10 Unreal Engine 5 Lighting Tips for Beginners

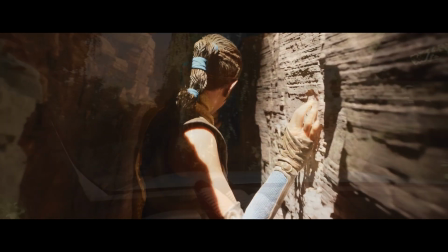0:00 Lighting can make or break your Unreal Engine projects. Whether you're creating a game, cinematic, or even just learning the engine, nailing your lighting is crucial.
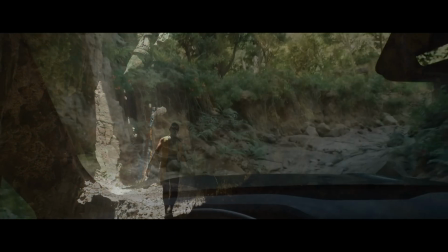0:08 In this video, I'm going to share 10 Unreal Engine 5 lighting tips that will instantly improve your scenes, especially if you're just starting out.
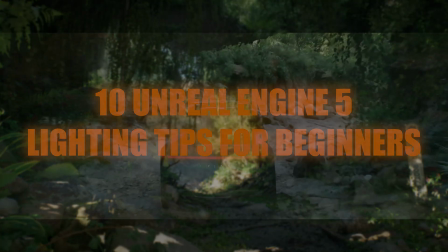0:15 So, let's jump right in. Unreal Engine 5's Luma system is a game changer for dynamic global illumination.
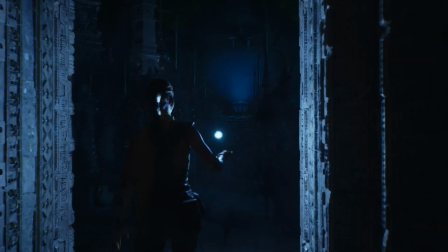0:22 It's designed to handle indirect lighting in real time, making your scenes look incredible without needing to bake lights manually.
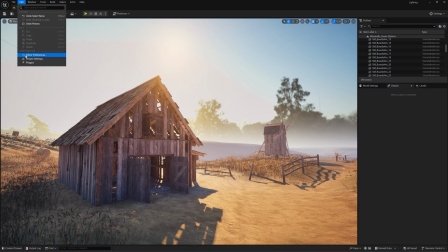0:29 To enable Lumen, head to your project settings, search for global illumination, and set it to Lumen.
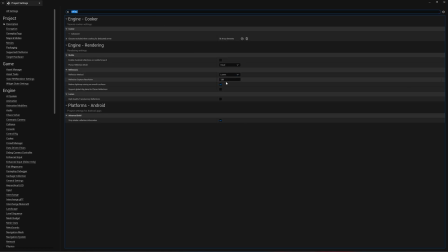0:35 You'll also want to enable reflections, as Lumen handles both. Once Lumen is enabled, you'll notice how light interacts with your scene more naturally,
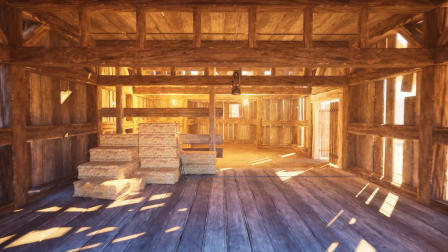0:43 as light will bounce off of walls, reflect in materials, and create a dynamic, realistic look.
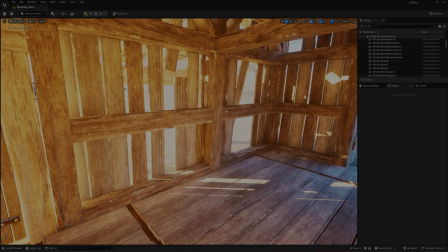0:49 But here's a key tip as well.
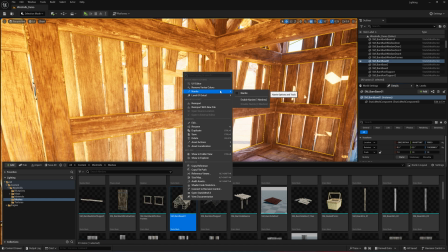0:51 Lumen works best with nanite meshes because they provide the detailed geometry Lumen relies on for accurate reflections and shadowing.
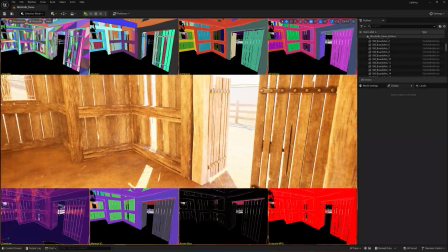0:59 So if your scene feels a little bit off, check your meshes and ensure that nanite is enabled.
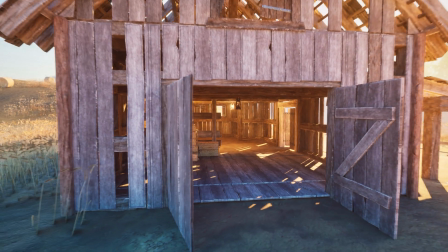1:04 Now for performance, you're going to want to keep in mind that Lumen is quite intensive.
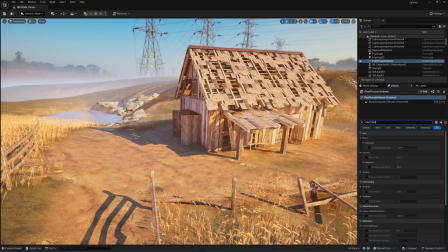1:08 So if your frame rate drops, try reducing max trace distance in your post-process volume, as this limits how far Lumen calculates light bounces, which improves performance without sacrificing too much visual quality.
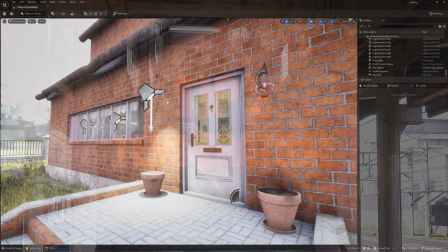1:22 Instead of guessing RGB values, use light temperature for more realistic colors.
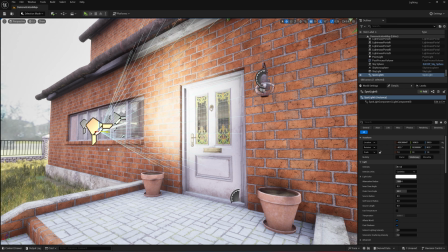1:27 Temperature is measured in Kelvin or K, and different values correspond to real-world lighting conditions.
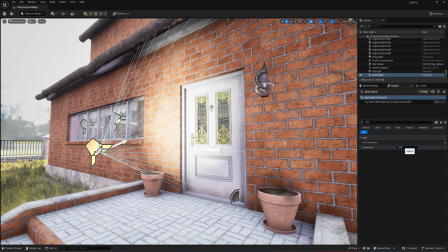1:35 For example, 3000K gives you a nice warm orange sunset vibe, 6500K mimics a clear midday sunlight, and 10000K is closer to an overcast sky with cooler tones.
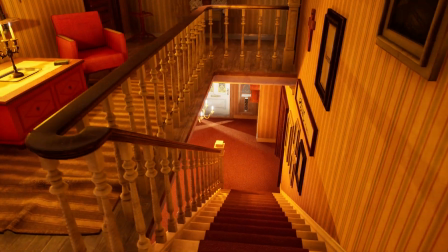1:49 So a great tip for cinematic scenes is to mix temperatures.
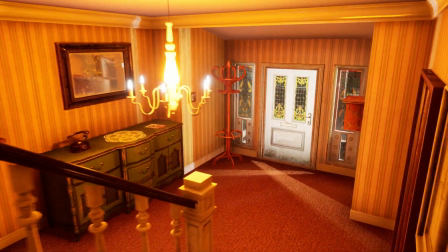1:53 So you can try warm interior lights with a cool outdoor lighting to create a visual contrast and depth.
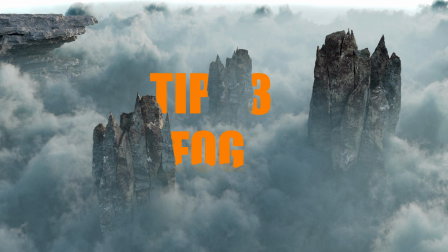1:59 This trick can drastically improve your scene's mood. Adding fog is one of the easiest ways to elevate your visuals.
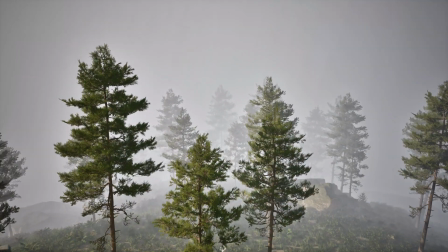2:05 Exponential height fog is perfect for creating realistic haze in outdoor scenes. For a cinematic look, enable volumetric fog in the fog's details panel,
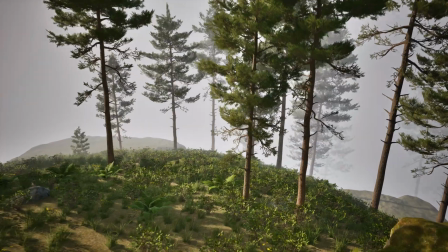2:14 as this allows your lights to scatter naturally within the fog, giving you those stunning beams of light that feel truly immersive.
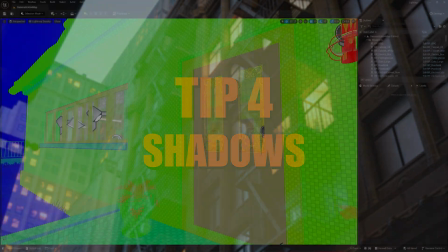2:21 If your shadows look low quality or pixelated, your light map resolution is probably too low.
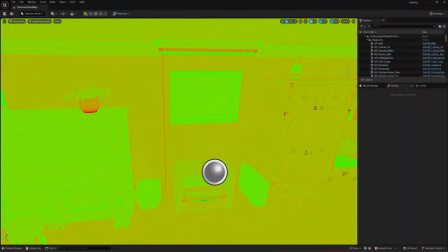2:26 And this is because light maps control how light and shadows are baked onto static meshes. So a resolution of 64 is great for large objects, but smaller details might need 128 or 256 for sharper results.
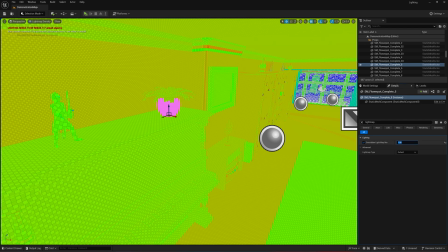2:40 But be careful though, as increasing resolution too much can drastically increase your build times.
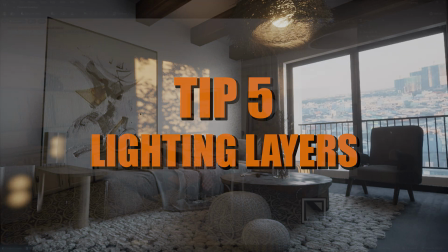2:45 Now, lighting layers let you isolate different elements to fine-tune each one.
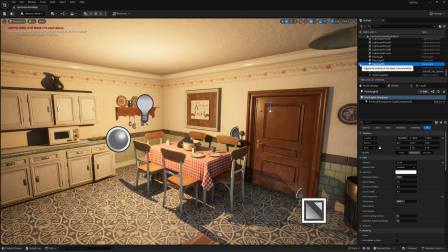2:49 For example, you might want separate control over your environment lighting, props, and characters.
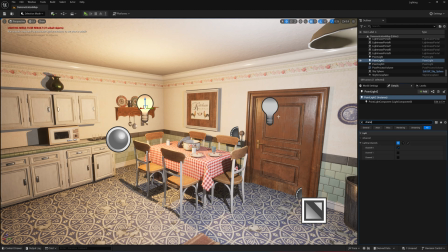2:54 This method keeps your lighting workflow clean and efficient, making it easier to fix issues or add creative lighting effects.
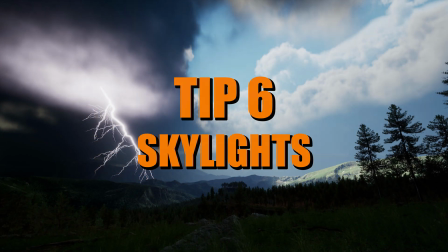3:02 Skylights are a must for adding ambient light to your scenes.
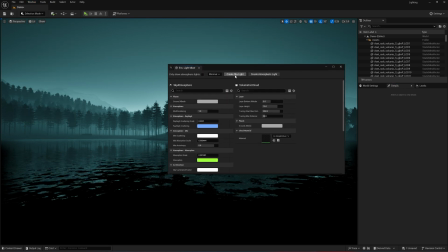3:05 They simulate light from the sky, filling in shadows and giving your environment a more natural, cohesive feel.
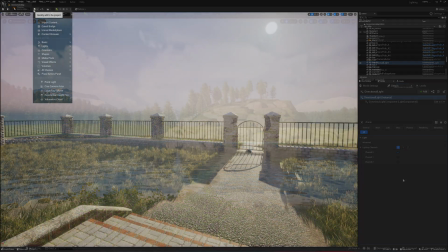3:11 For best results, pair your skylight with a HDRI backdrop or sky sphere, as this ensures the ambient light matches your environment.
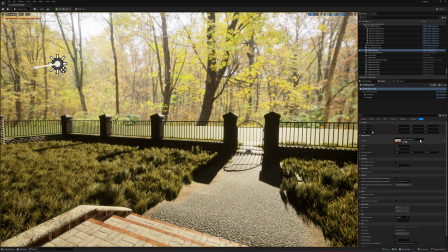3:19 And if your scene ends up looking too flat, you can tweak the cube map influence to balance the skylight's effect.
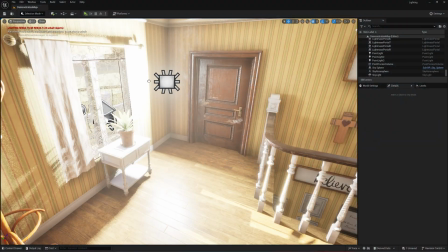3:26 Point lights can create harsh shadows, but area lights soften them for a more realistic look.
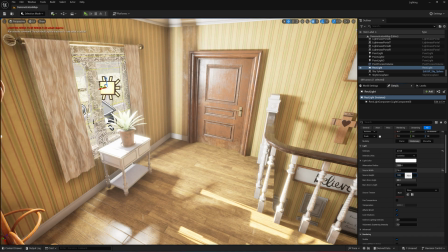3:32 They're perfect for indoor scenes or anywhere you want subtle diffused lighting. So you can play with the size settings to control how soft the shadows get, and larger areas mean softer edges,
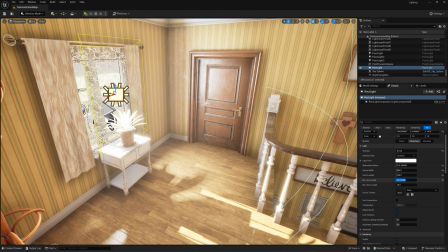3:42 mimicking real-world light sources like windows or panels. But just watch your performance, as area lights can be heavier than basic lights.
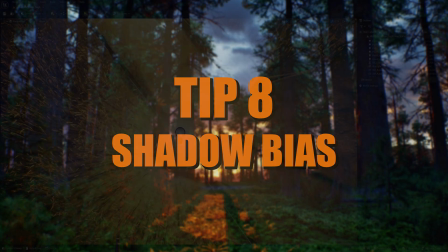3:50 If you're seeing weird shadow glitches like dark patches or jagged edges,
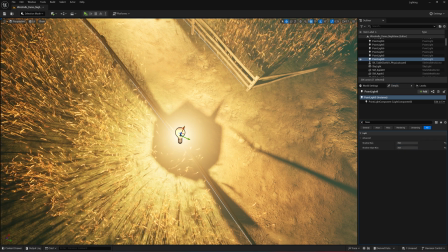3:55 your shadow bias might need adjusting, as this setting controls how shadows stick to surfaces. So you'll want to start small around 0.1 or 0.5 and then test as you go.